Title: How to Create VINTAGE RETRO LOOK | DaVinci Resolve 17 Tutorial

Welcome people, welcome back to another new episode of The Scenes, and thank you for tuning in again. So lately I've been doing the color grading tutorials for beginners, like in the easy way, but today I think I'm gonna level it up a little bit. Today's technique is so useful when you color grade a music video and fashion brand or other vintage themed video, which personally I love.
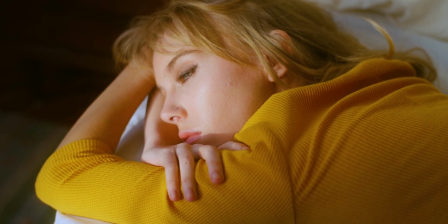26s
So today I'm gonna show you guys how to make a vintage film look in DaVinci Resolve. As always, let's breathe a new life into the footage. Enjoy. Okay, so this time I'm gonna use this footage.
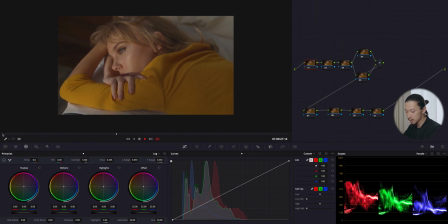36s
As you can see the parade and the image, there isn't that much of contrast and colors going on. It's pretty much flat and those parade are low. So I'm not gonna be against to the original footage. More than that, I'm gonna use those features for creating a vintage film look.
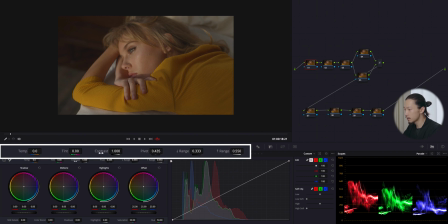53s
Okay, first, massage the contrast with this slider, just making this image more contrasty but not too much. So I'm gonna bring this up. This time, I will stop right here.
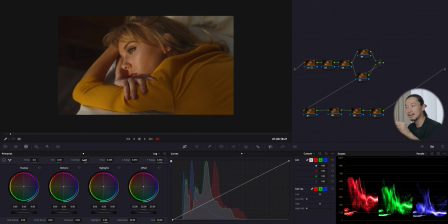65s
You know, not too contrasty, but not too flat, but a little bit faded kind of feel, you know what I mean? So I'm gonna stop right here. And by using this pivot, I'm gonna reduce the a little harshness from this image. So I'm just gonna bring it up. And I'm gonna make it more flat.
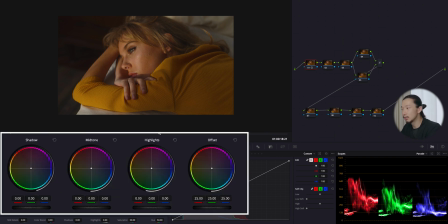86s
Just like this. So I wanna make it look, you know, creamy and soft. So I'm gonna bring this gamma a lot. See, if you bring the gamma features around middle area, the image will be brighter, but with less harshness.
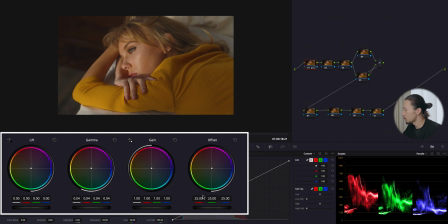104s
On the other hand, if you bring up the gain features around the upper area on the parade, here, it will be more brighter, but the image will get, you know, the harshness in it.
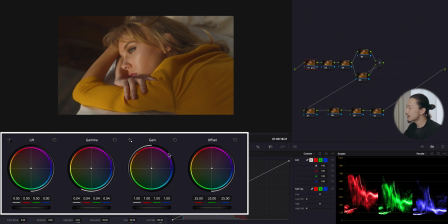116s
So be careful about amount of this gain, but I'm getting a little bit more, just like this. So the lift, it allows you to control the lower area and parade around here. I'm gonna bring this down, but not too much because I don't wanna make it too contrasty this time.
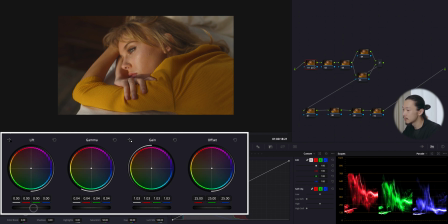136s
So just a little bit, you know, as the little spice.
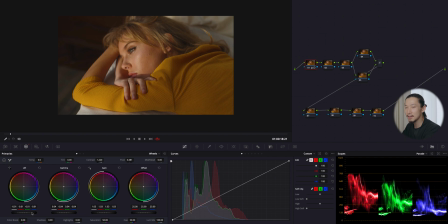141s
This should be okay, but still I want to reduce the, you know, a little flatness from the shadow, but don't want to like crush it hard. I need more like a detailed adjustment. So I'm going to use log shadow, which allows you to control more detailed shadow area.
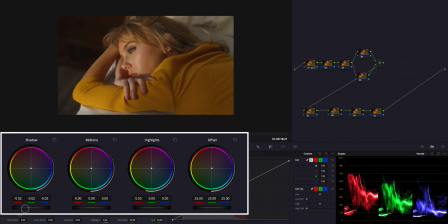161s
So I'm gonna bring this down. Good.
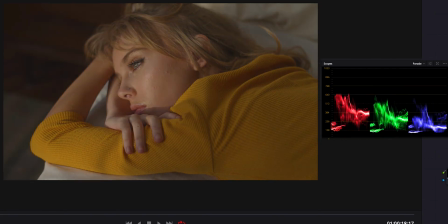166s
So this is before, after, before, after. Okay, I think it's pretty good.
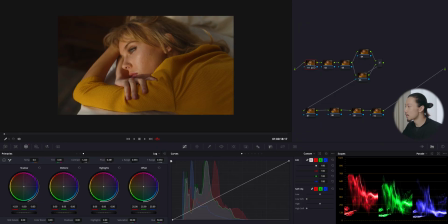172s
It has a basic contrast, but it's not super crispy or, you know, too flat. Just, you know, well balanced right now. So next, moving to saturation. Well, beginners might make a mistake right here.
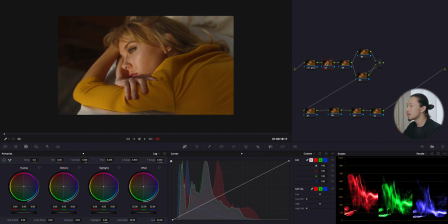190s
You know, right after making contrast, they tend to jump into like a create a look, like a doing like crazy stuffs or like log wheels. But I recommend you to make it back to normal color by watching this parade first,
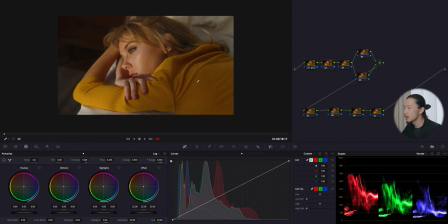207s
and later based on that color you can create your favorite look. Of course you should separate nodes for each, because that way you can turn it on and off and check if you're at the right place or not. So first, right now the temperature is too much, like I mean it's too yellow.
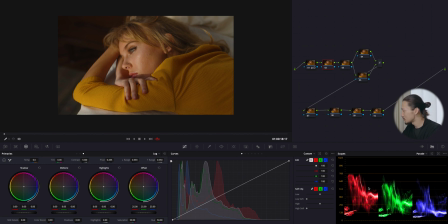225s
And as you can see, this parade, this red is so powerful. So I think I'm going to reduce it by moving this temperature slider to cold blue side. So all the way to blue side. See, it's already good.
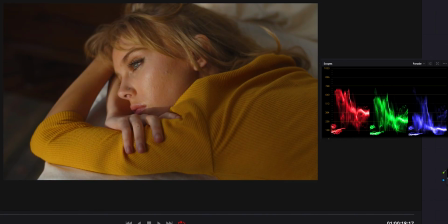242s
Like before, after, before, and after. It's much better.
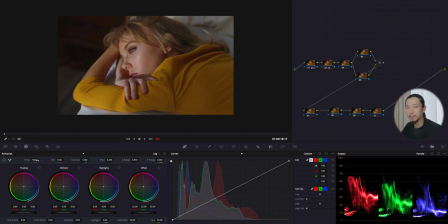247s
It's good enough to see what's going on in colors. So I want a little bit more saturation for it.